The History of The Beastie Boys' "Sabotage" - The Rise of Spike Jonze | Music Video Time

And Jones, meanwhile, did a weird thing where, while they were shooting, he himself would be in disguise in wigs while shooting.
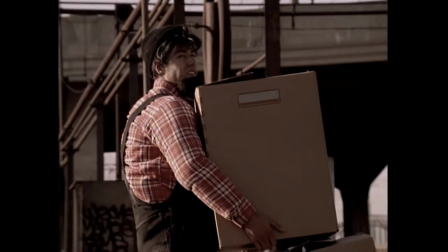[8:24]
I guess he was just committed to the bit. As for the three rappers, they had to wear a lot of hats during the shoot.
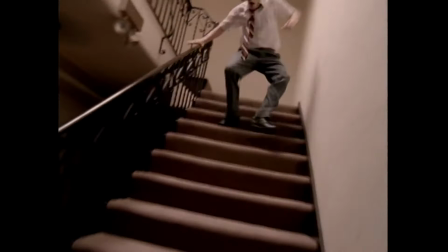[8:30]
And when I say hats, I mean wigs, as they had to play at least three characters throughout. Spike Jones and another crew member also assisted in playing body doubles.
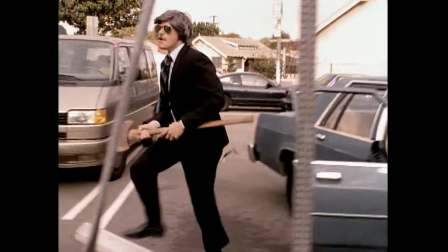[8:38]
The only other person to properly appear in the video would be their disc jockey, DJ Hurricane, who appears as Fred Kelly as Bunny.
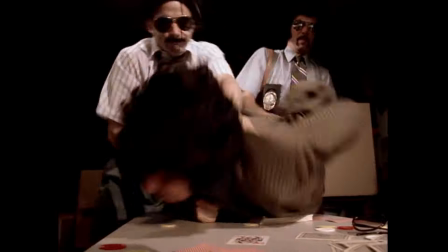[8:48]
A funny detail to also mention was that they were all supposed to have facial hair in the music video,
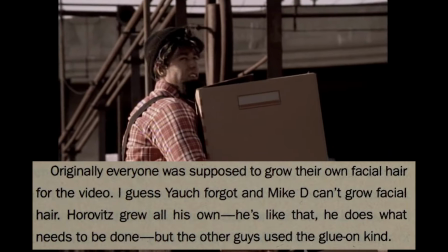[8:53]
but MCA forgot this task and Mike D couldn't grow any facial hair, which resulted in Ad-Rock being the only one to sport anything real.
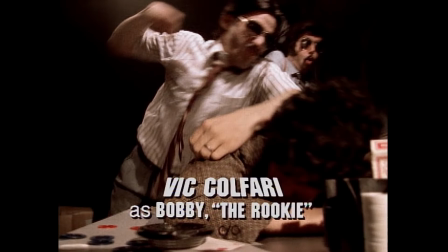[9:00]
But as cheaply made as they could for this music video, there were two incidents that made the music video go over budget.
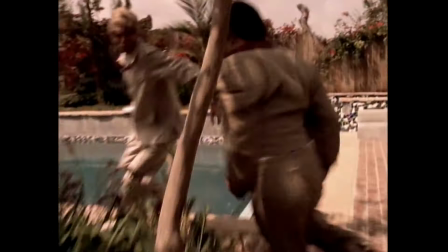[9:06]
When Sir Stuart Wallace gets tackled into the pool, there's a shot that's underwater.
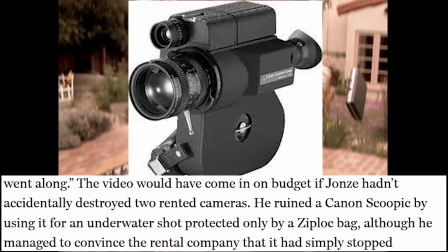[9:10]
This ended up damaging the canonscopic they were using as Jones was only using a Ziploc bag to make it waterproof.
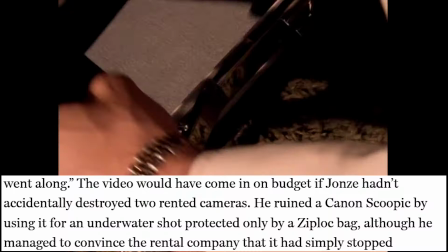[9:17]
And judging by how big these are, I don't think the Ziploc was big enough. Luckily they convinced the rental company that it just stopped on its own and they weren't the wiser.
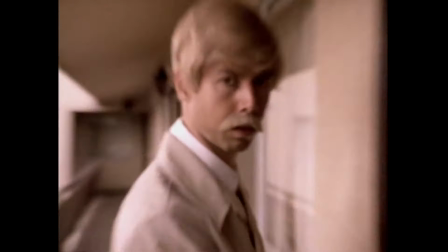[9:25]
But that wasn't the only camera they broke.
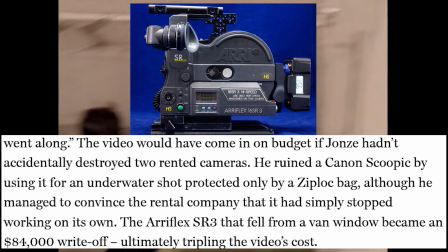[9:27]
They also had an Auriflex SR3 fall out of a van window while filming, and this resulted in an $84,000 write-off.
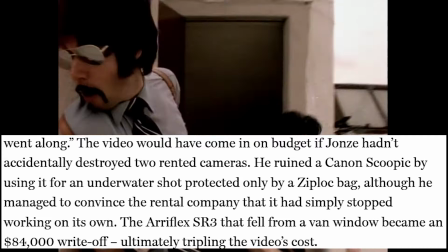[9:35]
Altogether the budget was said to have tripled in budget.
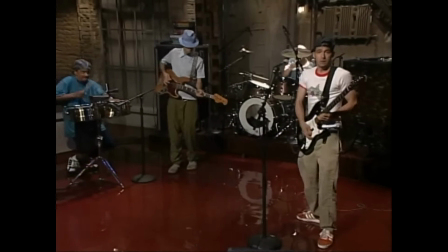[9:38]
And apparently they also shot a third day with them performing Sabotage as a group, but that it was never used and I'm not sure what they did with the footage.
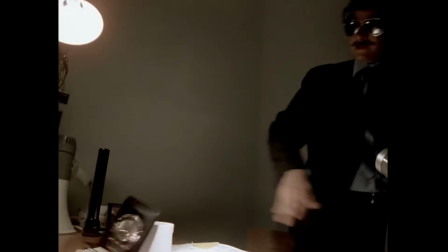[9:45]
Once production wrapped, they had 6 hours of footage to turn into a 3 minute music video.
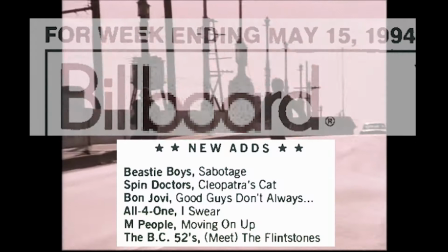[9:50]
After going through the editing process, it was completed in April 1994 and would make its debut on MTV for the week of May 15th, 1994.
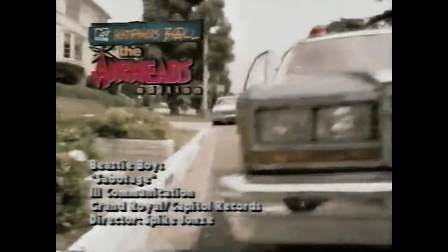[9:59]
Though even then, MTV's standards and practices demanded a re-edit.
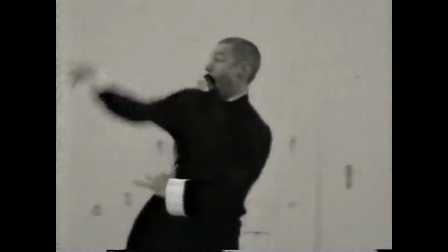[10:03]
This included taking out a shot of weapons such as the knife and the axe used to smash open a door, and the scene with the dummy falling to the ground would also have to be cut.
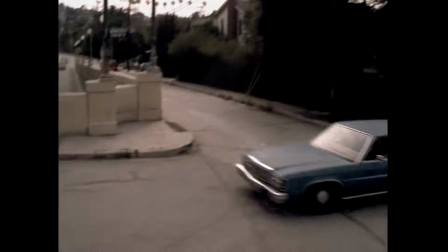[10:11]
But despite these censors, the music video was an absolute smash on MTV, as it's played on the channel for a long time.
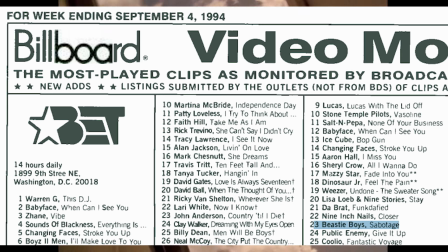[10:19]
One issue of Billboard had it listed on the channel for the week of September 4th, 1994,
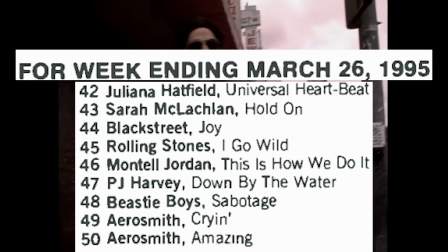[10:23]
and another said it played into the following year with a listing in the March 26th, 1995 issue.
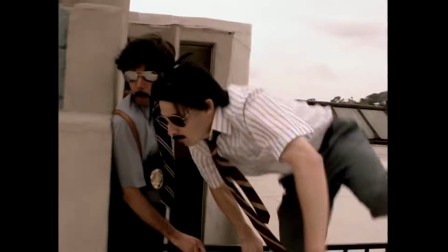[10:29]
This video had legs and it knew how to run with them. Sticking to its treatment, the concept of this video of it being a cop show opening,
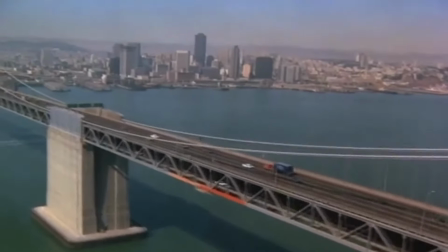[10:36]
Sabotage gets it down to a T. There are a lot of cop shows in the 70s Sabotage has been compared to.
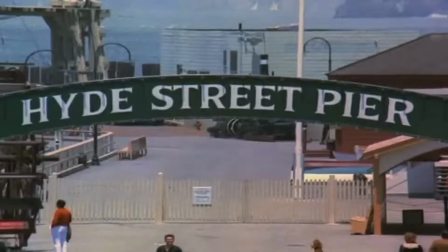[10:42]
And the Beastie Boys did watch plenty of VHS tapes of cop shows to get their inspiration, with Mike D even name dropping one for his Vanity Fair interview. We all watched videotapes of VHS videotapes of Streets of San Francisco and other shows and we were like that would be awesome if we could actually pull off our own version.
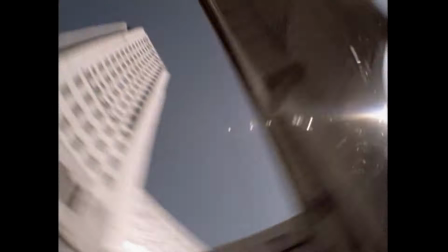[11:04]
And I say they got the aesthetic down perfectly. Their low budget has the video look cheaply made which helps drive home what they're parodying and it's a loving parody at that.
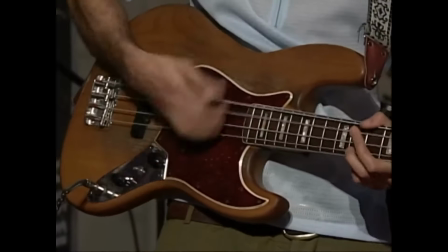[11:12]
And this should go without saying but sabotage is just an awesome song to listen to it
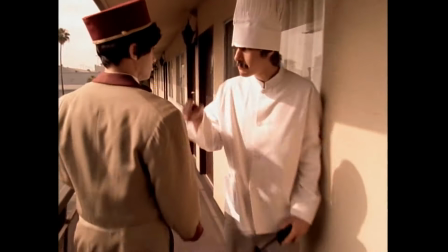[11:22]
being juxtaposed as being the theme song to a cop show that just gives off the impression that they spent more money on the song than anything else and this adds to the wacky
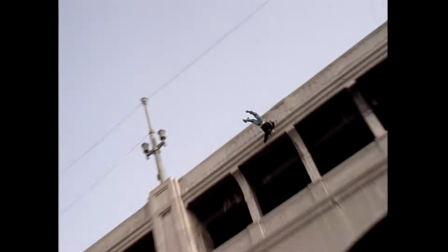[11:31]
sense of humor spike jones and the bc boys have for this song everything looks so cheesy but they act with
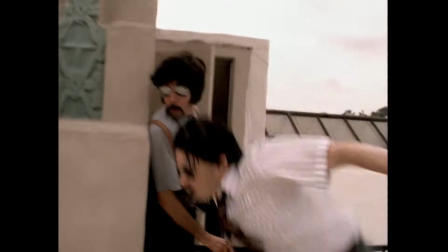[11:39]
no sense of awareness of how ridiculous this all is, and they make damn good use of these characters.
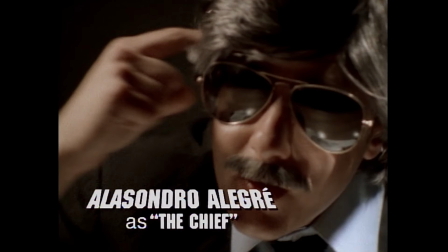[11:45]
Who can forget such memorable characters as Nathan Wind as Kocek, Alessandro Algas as The Chief, and of course, The Rookie, played by Vic Kofari.
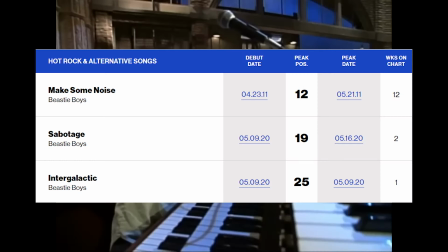[11:53]
It's pure cheese and it's fun. In terms of how the song did commercially, at the time, it peaked at number 19 on the Rockin' Alternative chart, but it didn't crack the hot 100.
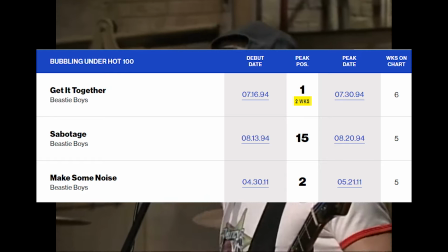[12:02]
Instead, it peaked at number 15 on the Bubbling Under 100 chart. Doesn't seem like it did that well judging by Billboard's charts.
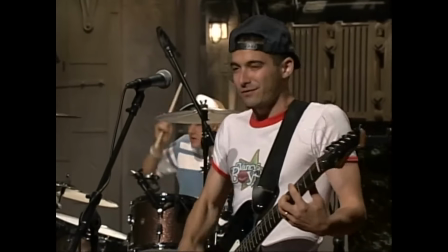[12:10]
The VHS sales, however, are a different story.